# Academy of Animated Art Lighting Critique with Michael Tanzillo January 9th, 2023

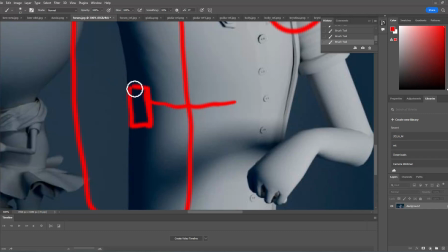And then everything inside of here is just one constant color, which makes me think that there is something that is stopping that value from going any darker.
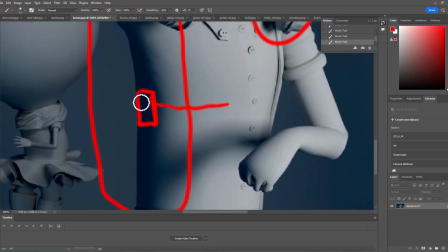And it's not light, because light has some variation in it. If I had to guess, that would be like a shadow limit.
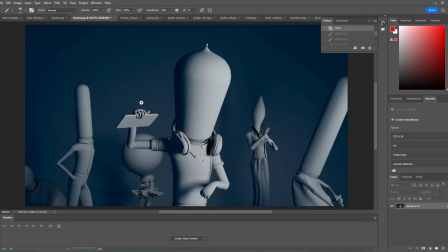There's one of two things that could potentially be happening. Number one is that there's a shadow color limit that's on your light, and that's stopping it from going darker. Number two is that there's something happening in the post effect, like you're doing some sort of, something in a Nuke or Photoshop or whatever that's clamping that value.
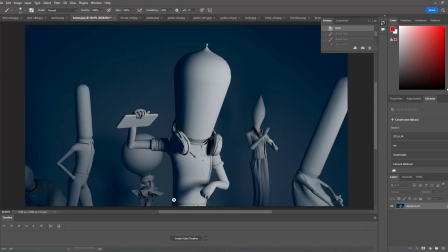So I would just look into that and make sure that this is getting a little bit darker, because then,
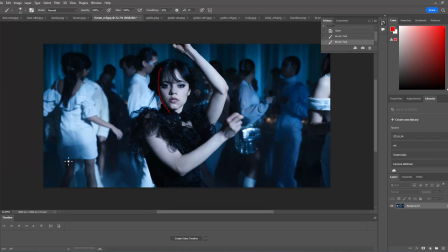like that would be like if this shadow on the side of her face just kind of clamped at like a blue that was kind of in that range, right? And it's not. It's allowing it to go into like the full dark value. So that would just be the main thing that I would look out for there.
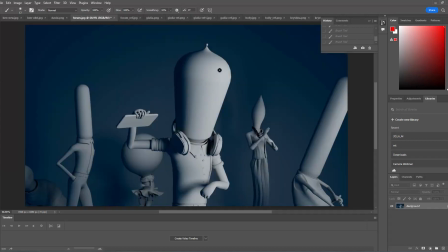So again, to recap, just making sure that we're getting a little more brightness in some of the lighter values, saturation in the blues, and then checking why we've got a couple different tones of shadow value in there as well.
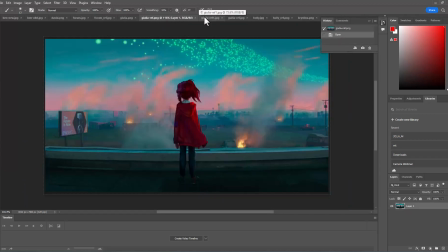All right, Julia, love it. Great reference from the Mitchells versus the Machines.
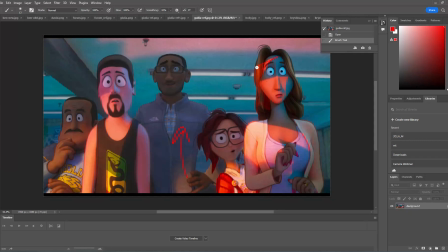I love, like I was saying, I love this one. I love the slashing light across her face. I love the secondary light bouncing up in there, the characters mostly being in the shadows.
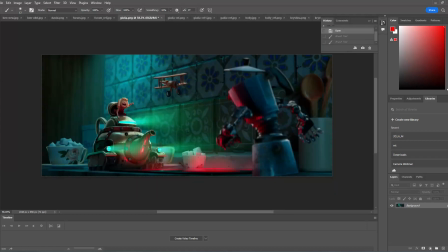But I think the main thing that I would focus on with yours, and I think this is a good structure overall and everything's looking great, is I think that there's too much going on with the lighting. I would simplify. So we've got this light coming in from the background. We've got a light coming off screen over here.
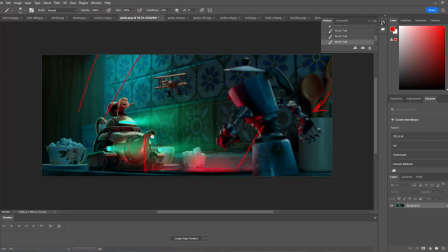We've got the red light coming up from the electric stove, and we've got green light shooting across here. What's happening is it's kind of all starting to blend together a little bit in terms of value. In fact, I was going to do this. I don't think I actually did this in the live critique, but let's take a look here.
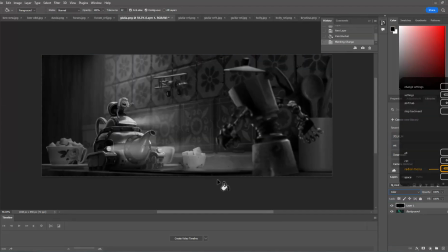So if I look at the values by putting this on, I really want this central conflict point right in the middle of the image to be where a lot of the value is, right?
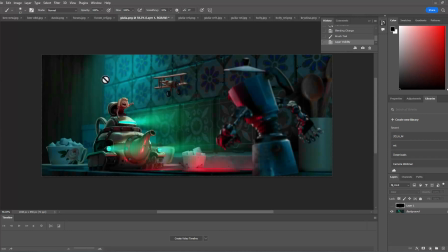And so in order to do that, we've got to tone down what's going on back behind the character. So I would tone down this light back here.
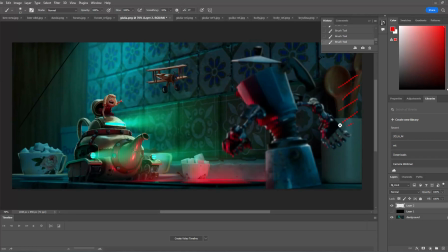I would take off the light that's kind of coming in from the screen right-hand side.
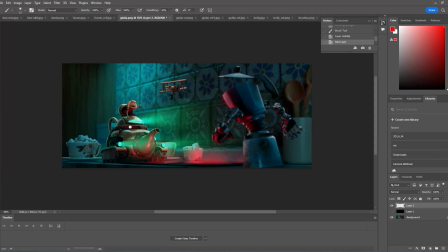And I would really, I would tone down the light from the green coming out of the cannon and just really make it just like a nice little glow. But because what's happening is it's shooting all the way into the middle here and then it just dies.
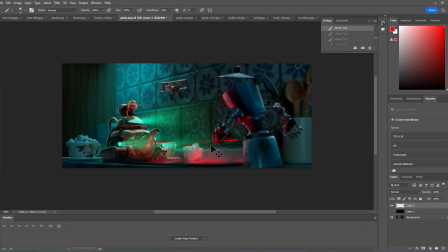So it's not actually influencing the lighting on the scene too much. It's just kind of distracting our eye away from this red, because this red is where the conflict is coming. They're charging at each other. So I would really like to focus in on this red. Make sure we're getting some good under lighting on her face.
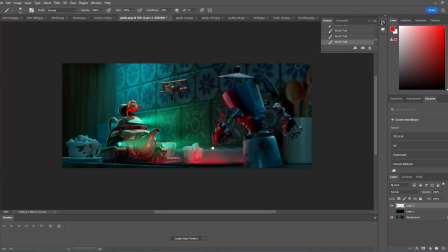Maybe intensify that a little bit. You've got it here, but also push it, push it up on the wall, push it on this on the plane, push it on the side here. Make this red light the battle zone or whatever, and really kind of push that in, and that'll allow this stuff to go darker and this over here to go darker, which will create kind of a natural vignette around it,
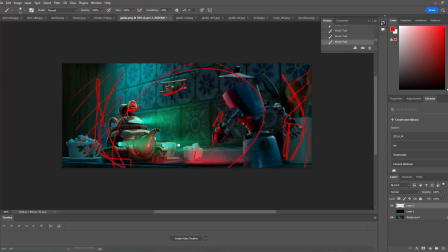and just really play this up as our main conflict point in the middle. But it's a great structure. Everything's looking really good. I would just really work on that. Holly, okay, cool.
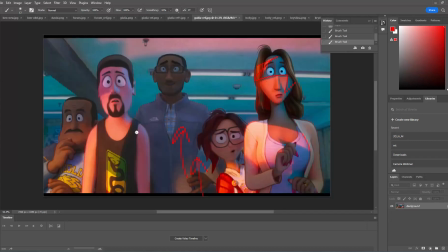So I was saying that it's really nice to have this reference against it, because you've got this bounce light coming in here, and I think it would play really well for the character in the background.
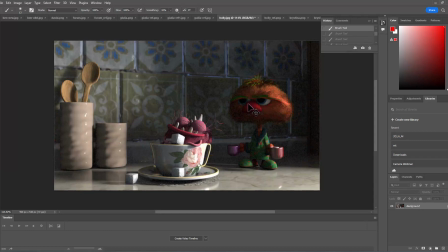So what we have is, I like the setup of the scene. So we've got two characters in very different emotional states. We've got this character kind of in the shadow. We've got this character in the light, and really kind of playing up what the difference,
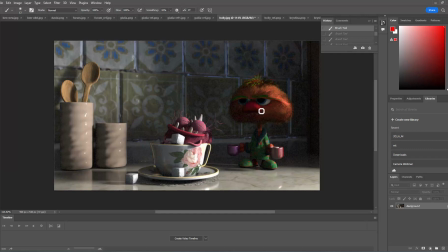loving the bath and the teacup, very angry that the bath is happening in this character's teacup. So, okay. But I would play that up even more in a couple ways.
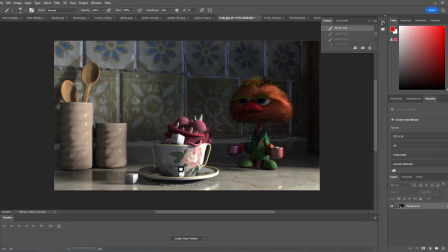Number one is I would allow this light based on your reference images,
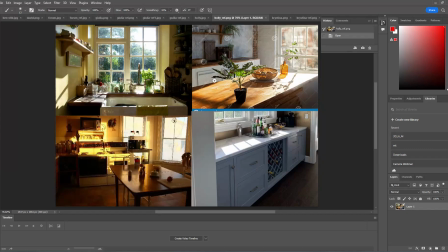lots of warm, beautiful light coming in and lots of warm values, especially all these woods.
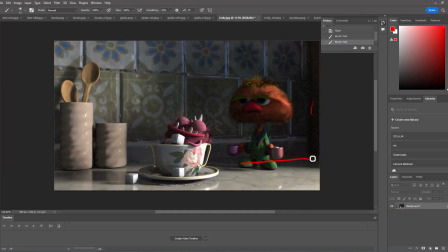Allow that to play in here. Allow this sunlight to get warm, right? And lots of bounce light, because light's going to hit off of this marble or whatever countertop and just really bounce in there.
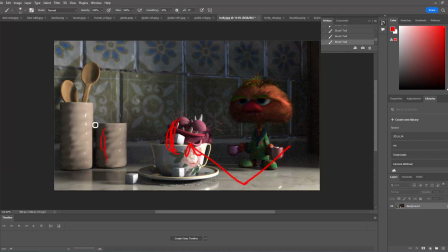These dark values are not going to be this dark. Same thing over here. Everything's going to be glowy. Imagine it being hit with strong sunlight. It's just going to kind of glow with warmth and amazingness. Meanwhile, this character is going to fall into the shadow a little bit and still be illuminated by the bounce and all this light reflecting around,
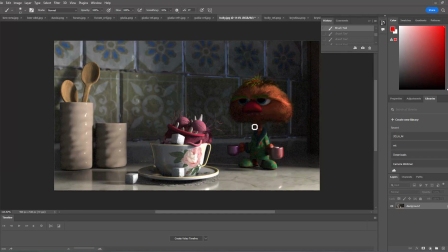but is not going to be getting hit as much from the key light, especially the face. So I would play that in. The other thing I was saying too is that compositionally, I think we need to shift the camera over just a little bit, because we've got about this much room over here, and then this kind of goes right up against the edge. So just shifting everything over a little bit would be really helpful.
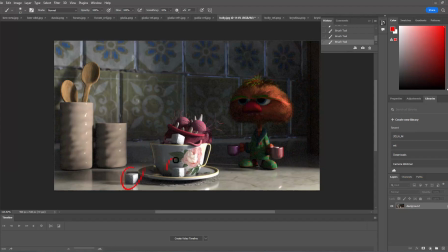And then look at some of the other submissions of this lighting challenge with the sugar cubes. The sugar cubes need a little subsurface to really feel that kind of sugar grain value, kind of warmth passing through them as well.
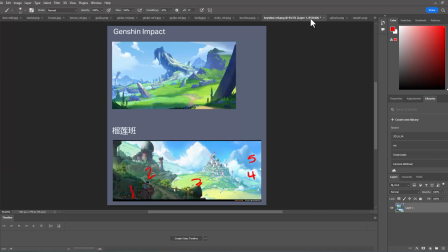All right, Krystina, the big thing I was going to have you work on based on the reference point here, or based on the reference images that you put in, was just, there's two things. One, the saturation. I think the saturation point on the greens, somebody mentioned this in the comments, but the saturation point in the greens is much stronger in the reference.
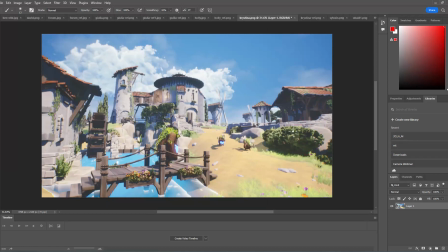I would try and match that where this is feeling a little bit on the brown side. The other one is the haze. So the haze is kind of falling off uniformly across everything, and it's causing these dark points to not go black.
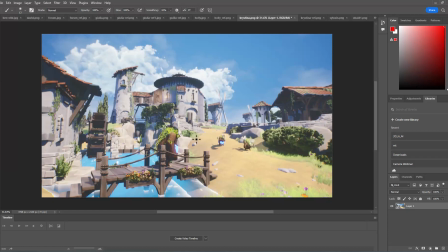And it just makes the image overall, instead of feeling hazy, just feels desaturated. I'm sorry, like lower contrast, not so much saturated.
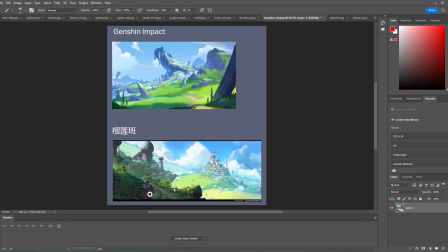And so what I was saying was like, you know, you look at these and you look at the black points and the darkest areas of the frame. So there's like, this is kind of like one, this in here is like one area of darkness. And there's two, which is kind of like all this stuff plus what's happening here. And then there's like three, which is everything in front of this.
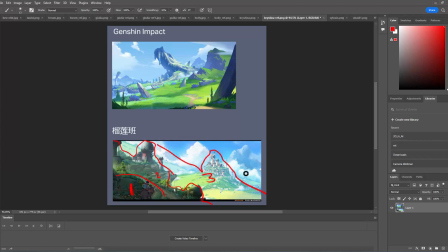And then back behind is kind of four. And then this far off mountain is five in terms of, you know, like stepping back into space and how dark the darks are and how much contrast and blah, blah, blah. So I love that because it really tells a story of scale. Like it really pushes us back into the space there.
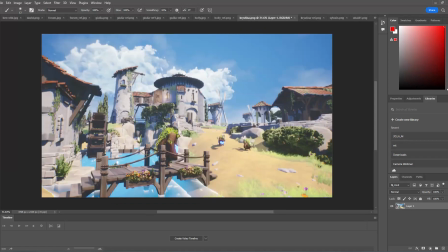And I would like to see more of that in here. It might be difficult with Unreal, but just something to go for. And then, and this was again, like depending on the final output, if this is a still image, I would consider pushing this cloud over here to kind of fill in some of this empty space up there.
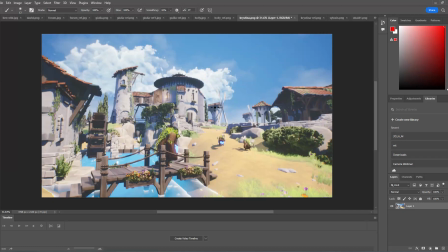Because right now the image is feeling a little bit like weighted compositionally to the left. I would just put something in over there to kind of fill us in. And then the glowing bellies or orbs, I'm not quite sure what those are. If those are truly glowing, I would like to see some light emitting from
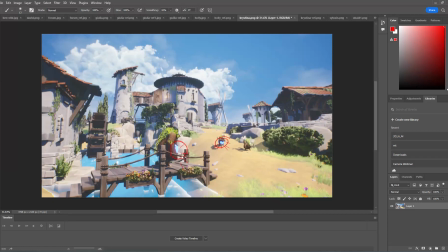them onto kind of like the surroundings, you know, like kind of light hitting the rope or light hitting the ground here or something like that.
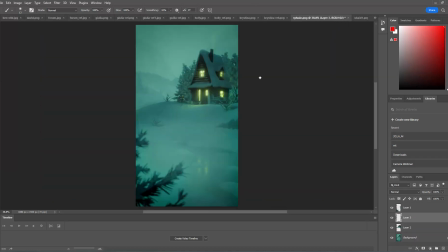All right, Sylvain. So same thing. Let's go and take off. I made some adjustments here in the live. So same thing here. I think that we can structurally build up the light to dark fall off a little bit more. And that I think we can make this foreground a little bit darker.
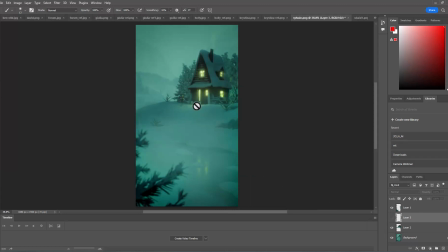And then I think we can make the house in the middle a little bit darker, and then allow that like far background stuff to get to be like that, the super lifted, super fogginess, because that'll allow us to step back into space a little bit. This foreground's a little bit saturated. Let me pull that back.
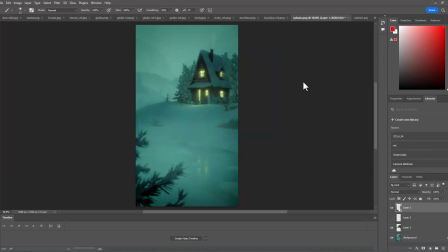So it can be like darker but less contrasty, so it won't distract us and allow us to step back into space. Love the shadows you're getting in the windows. The variation in there looks really nice. Also, you know, you're getting some more light spilling out from the house, and I think that's just perfect.
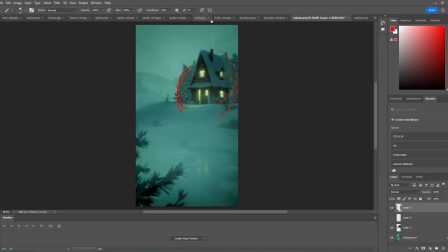But yeah, the big thing is just working on that structure, and then we'll look at it from there.
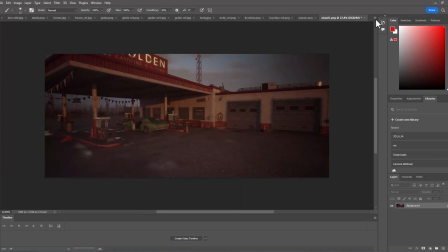Ubed. So very cool.